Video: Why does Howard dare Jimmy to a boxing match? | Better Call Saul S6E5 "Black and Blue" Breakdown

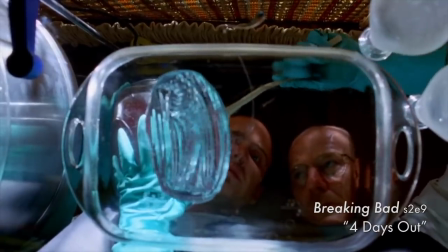[4:05]
So the initial resemblance of this scene to the meth-making process is a playful misdirection, but it's also not entirely a misdirection.
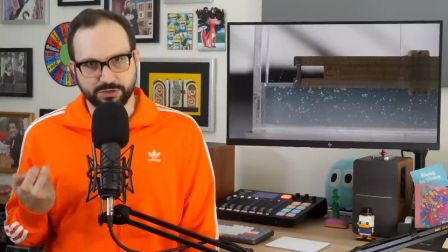[4:14]
It does draw a parallel, and for me, that parallel is purity. If I asked you, aside from the blue color,
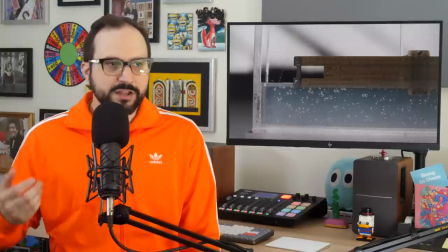[4:21]
what set Walter White's meth apart from all the others, you would probably say some version of it was the purest.
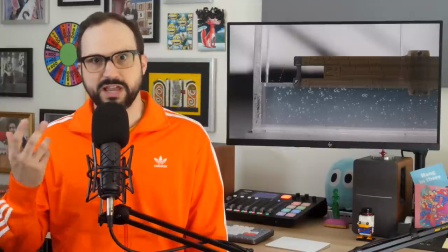[4:28]
Because it was, and the characters were obsessed with it. They talked about it all the time.
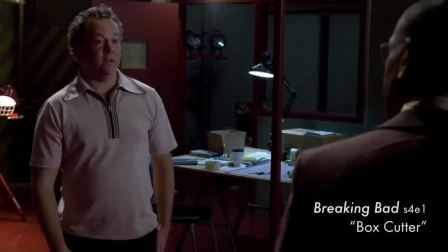[4:32] Mr. Fring, I can guarantee you a purity of 96%.
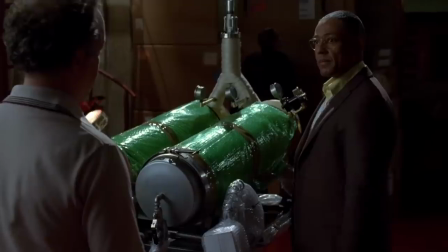[4:37] However, this other product is 99. time. Maybe even a touch beyond that."
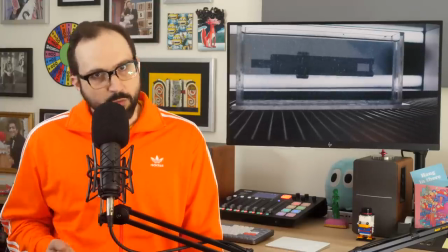[4:45]
Here too we see a process of purification. We watch the bubbles and fog disappear from the acrylic.
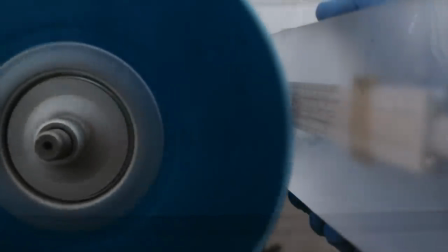[4:51]
We see it shaped and buffed to near invisibility by blue, gold, and finally pure white wheels.
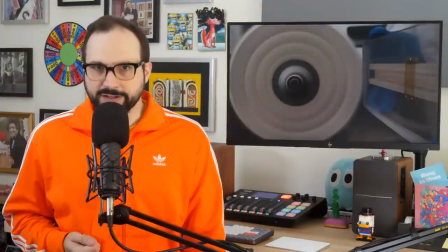[4:58]
Purity is a key idea in the soundtrack as well, and I'd like to turn our attention there for a moment if I could. The music in the background is a Johannes Johannes Brahms' Leet, a song, called in German, In Stiller Nacht, or In the Quiet Night.
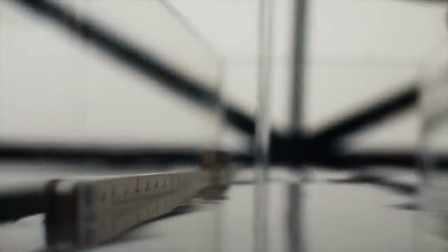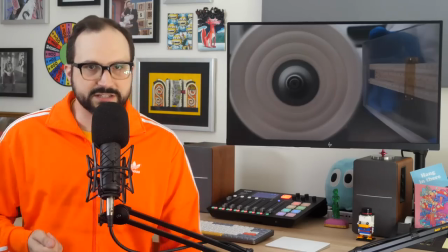[5:18]
It's a poignant choice of song for this sequence. The lyrics are in German, of course.
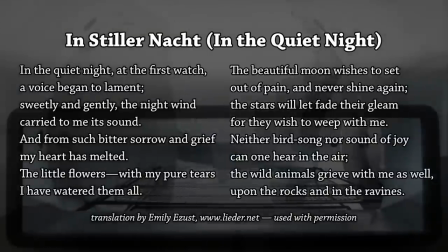[5:23]
Here's what they mean in English. Thank you to Emily Isust for permission to use this translation.
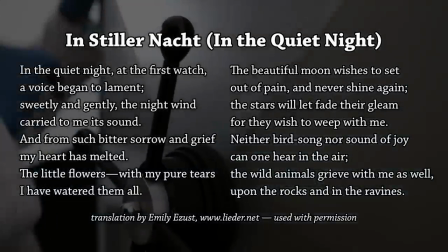[5:28]
In the quiet night, at the first watch, a voice began to lament. Sweetly and gently the night wind carried to me its sound.
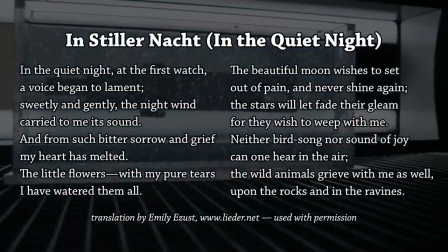[5:35]
And from such bitter sorrow and grief, my heart has melted. The little flowers, with my pure tears, I have watered them all.
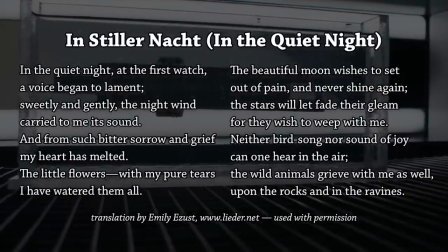[5:43]
The beautiful moon wishes to set out of pain and never shine again. The stars will let fade their gleam, for they wish to weep with me.
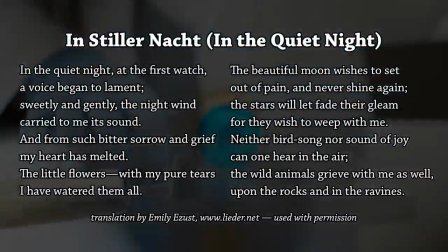[5:52]
Neither birdsong nor sound of joy can one hear in the air. The wild animals grieve with me as well, upon the rocks and in the ravines.
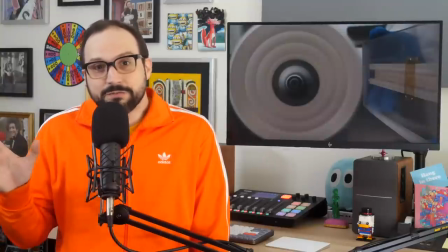[6:02]
That is sad stuff. Now, I think you could already tell from the melody just listening that this is a sad song.
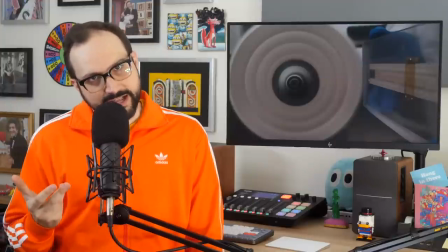[6:08]
And the lyrics reveal that it's more than a sad song. It's a song about sadness.
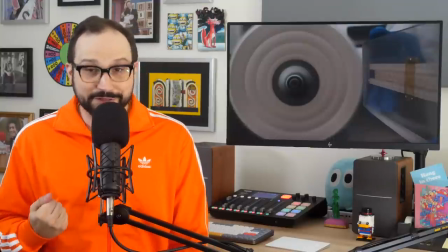[6:13]
The subject of the lyrics is a grief so profound that the moon and the stars can't even shine.
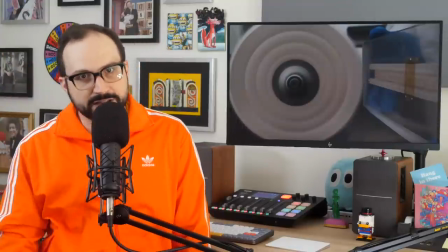[6:18]
And the wild animals from up on the rocks to down in the ravines, they're all dumbstruck by sorrow.
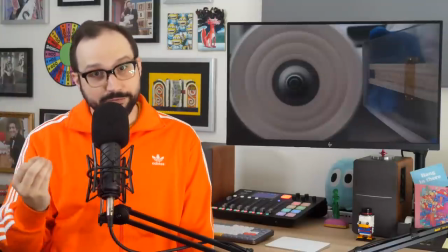[6:25]
Wow, this is some high-test sadness. And don't forget those little flowers. With my pure tears, I have watered them all.
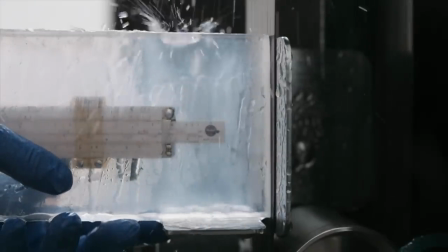[6:33]
Such a ludicrous image and such an important line.
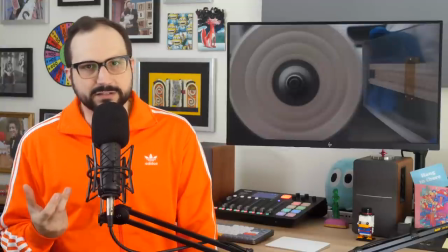[6:36]
Brahms was working in the Romantic era, and one part of the Romantic ethos is an idea that art can convey and evoke emotional experience.
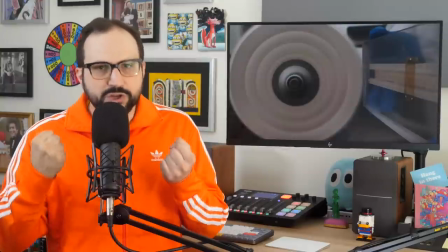[6:45]
And even more than that, it can express emotions with a revelatory purity and intensity that transcends our daily experience.
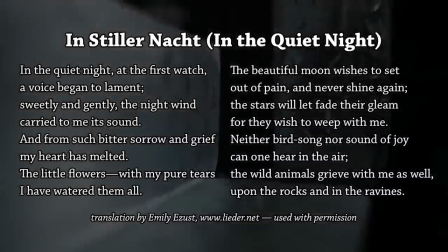[6:53]
It's from within that aesthetic context that we get this song about an impossibly pure sadness,
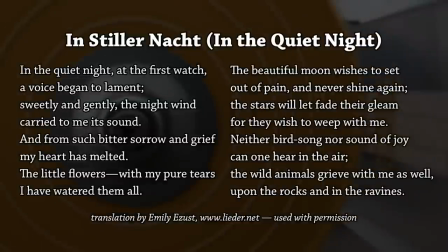[6:59]
A sadness which, I will note, has no name. We understand it just as an expression of emotion that carries across the breeze.
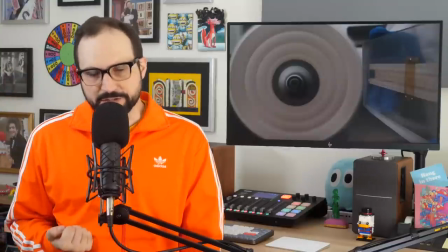[7:07]
That's what makes the song such a fitting choice by the producers for this Better Call Saul opener,
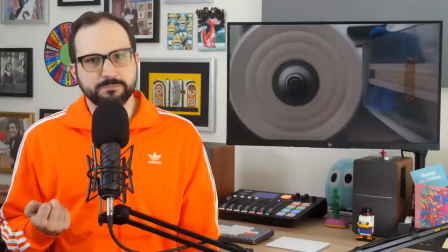[7:12]
which is, likewise, an expression of pure emotion that has no name.
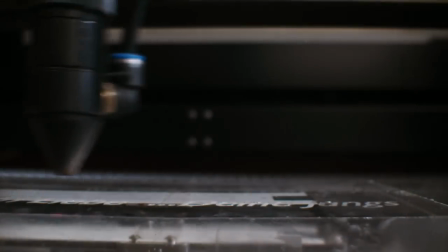[7:17]
Crucially, Werner's name doesn't appear on the memorial, and the signature just says The Boys, not Love, Kai, Casper, and the rest of the gang.
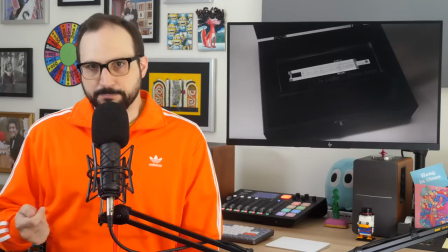[7:26]
We know why they remain anonymous, to protect Gus, and by extension, themselves.
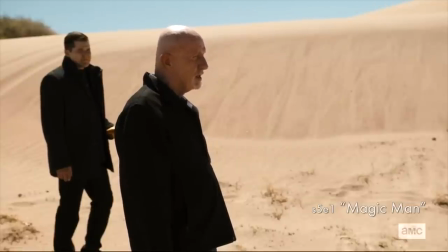[7:31] Permanently. Not a word. Not today, not tomorrow, not next week, not ever.
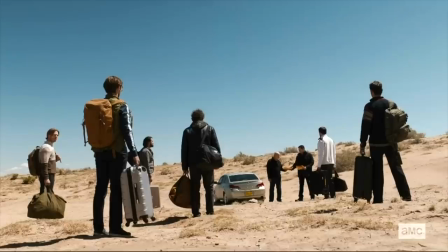[7:37]
And yet the boys have a grief that they feel compelled to express, a love that demands to be remembered.
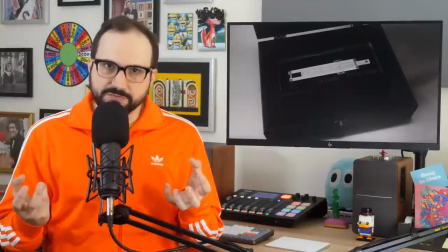[7:44]
Hence this object. It's how the boys satisfy the demand of their love within the constraints of secrecy.
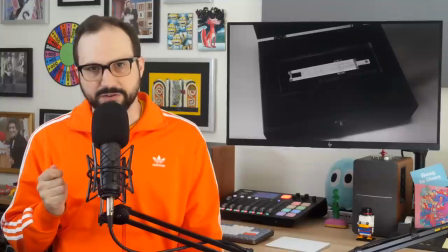[7:51]
No names. The slide rule wordlessly conveys the essence of Werner. The engraved dedication reveals nobody's identity.
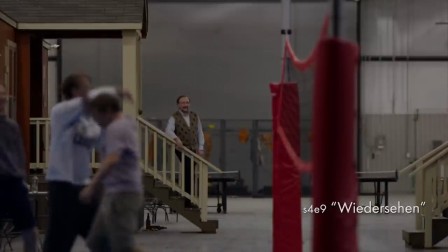[7:58]
It simply conveys the love of these boys for their adopted father figure.
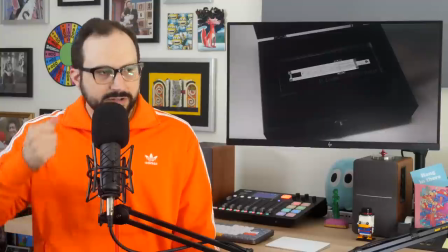[8:02]
Just like the grief in the song, this tribute is a nameless expression of pure emotion.
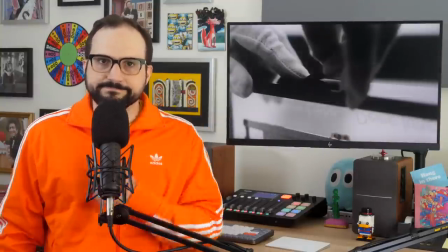[8:09]
Oh, except for that f***ing sticker. Nothing in this world is pure, kids.